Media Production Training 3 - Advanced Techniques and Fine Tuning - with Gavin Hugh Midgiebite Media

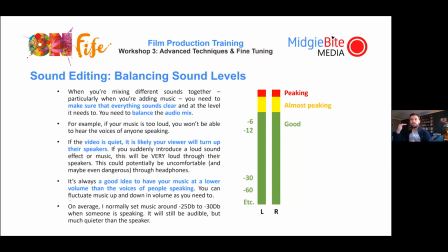(41:21)
Scott Scheer- When you're mixing some levels together you to make sure that you hear everything, so if your music too loud you're not going to hear people talking. the video is quiet and the person that turns up the speaker because that video is really quiet you know because someone's speaking and all of a sudden they get blasted by really heavy music the person's like ah if they've got headphones on or earphones on that can be quite dangerous
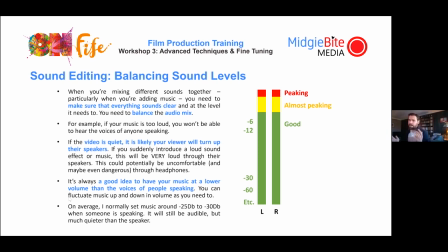(41:41)
and obviously you might have experienced it yourself you're watching a video it's really quiet you turn it up and all of a sudden the music hits and it's whoa blasted back it's not ideal and that's quite dangerous if someone's listening to it really closely so a good idea to have your
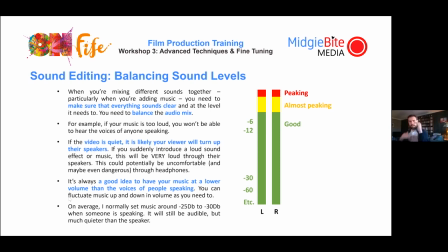(41:54)
music war at the level of people speaking so um but still audible so you want to adjust your sound level so it's kind of consistent um you can force your music up and down as you need to um different software let you do this in different ways um as always keep an eye on the peaking
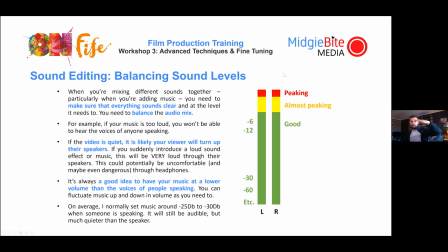(42:08)
make sure you don't hit the reds because that's when your audio is too high and it's starting to distort so say music's playing and then you drop the level down because you've introduced speech um i know we have music around about minus 25 decibels to minus 30 decibels an example of this
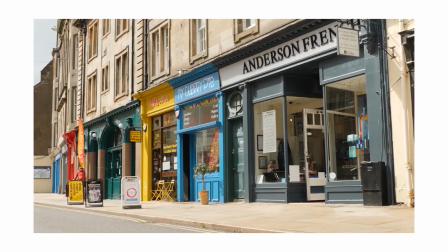(42:23)
is just here and also it's good to cut to the rhythm and timing of the music as well so take a look at this it's
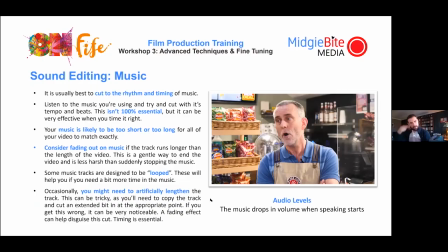(42:34)
a lovely high street it's a great walk it's a lovely atmosphere music drops just the volume of it drops so we can hear the voice so obviously
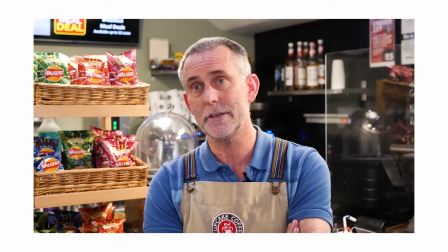(42:43)
loud well not loud but audible it's a lovely high street it's a great walk it's a lovely atmosphere you.
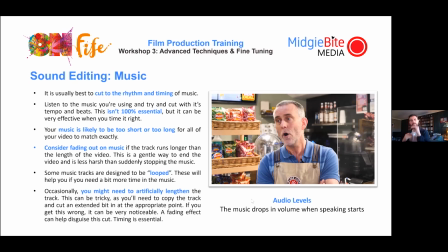(42:50)
You can still hear it but it's not overpowering on the person's speech. So again you can adjust that in various settings depending on your own editing software. Premiere's got a way of doing it. I'm sure other software have ways of doing it as well. Just make sure you try and balance out your sound levels.
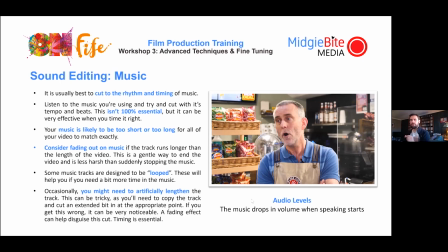(43:04)
Also good to cut to the rhythm and tempo of the music. It's not 100% essential. Music's possibly going to be too long or too short for all your video to match exactly. So consider doing things like fading out in the music at the end so it doesn't just suddenly stop. You can get tracks that are designed to whoop which you play and then you play and you play and that will cover the gap you
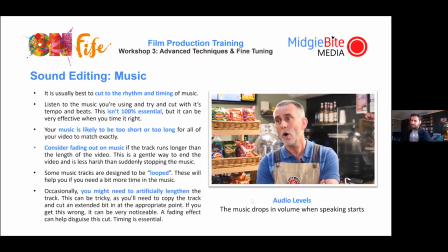(43:23)
can artificially lengthen the songs by going into them chopping them up and trying to match the beats so you can say okay we need a bit more of that and sort of match the beats and get quite tricky so it's best to get a track that's long enough to cover all your video or get a track that's designed to be whooped so you can just keep copying and pasting and using it um okay an example of cutting on the beat
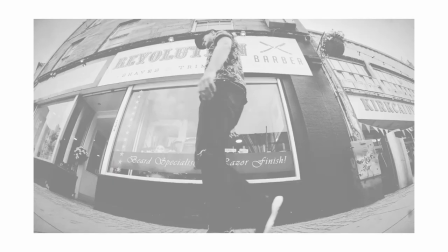(43:42)
here's one that i was quite chuffed with for revolution barbershop
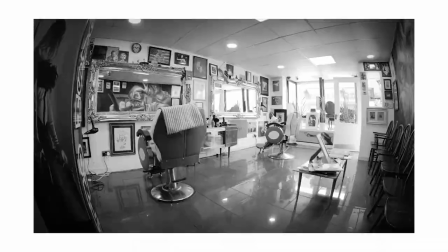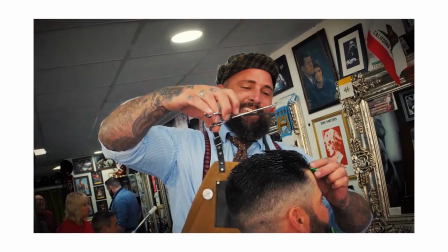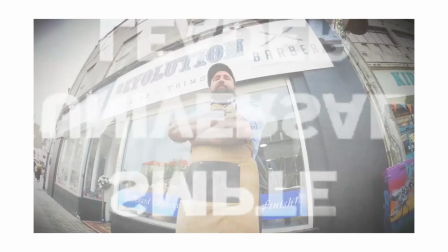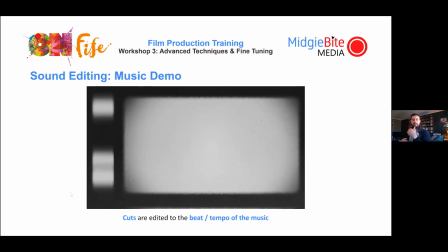(44:04)
so you can see how that's cut to the beat of the music and it makes it more effective in terms of getting the the the kind of the the images um in terms of having an impact so you want if you can try and cut to that kind of tempo that kind of
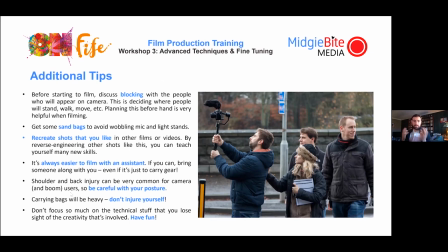(44:18)
beat that kind of rhythm so that it matches the music okay um additional tips we're almost at the end um so before starting to film discuss where people are going to be it's called blocking just make sure people know where they're walking to plan beforehand is really helpful if you've got uh stands for microphones and lights get some sandbags it'll help to weigh them down so they don't blow over in the wind um if you're trying to learn how to
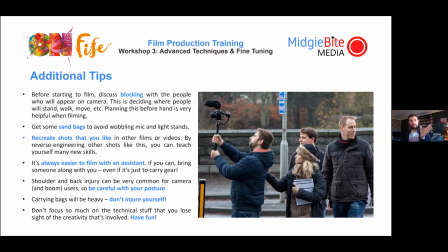(44:37)
do really good shots um look at recreating um the ones that you really like from films and tv look at the ones then and think how did they do that how did they create that effect and then copy it um that will teach you skills as you try to emulate what they've done um always
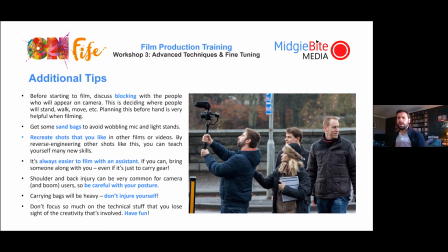(44:49)
easier to film with someone else um shoulder and back injury can be very common so be careful your posture because you're carrying heavy equipment or cameras um don't injure yourself and also don't focus so much on the technical stuff that you recite the creativity so you just have fun and
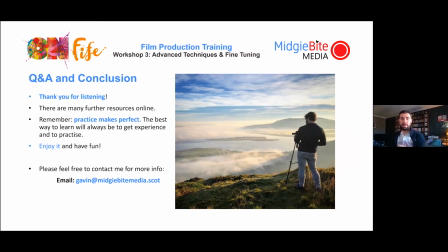(45:04)
okay that's that's all the kind of stuff we're talking about today so thanks for listening remember practice makes perfect um the best way to learn will always be to get experience and to practice enjoy and have fun and you can also email me to discuss anything you want to discuss and that is our presentation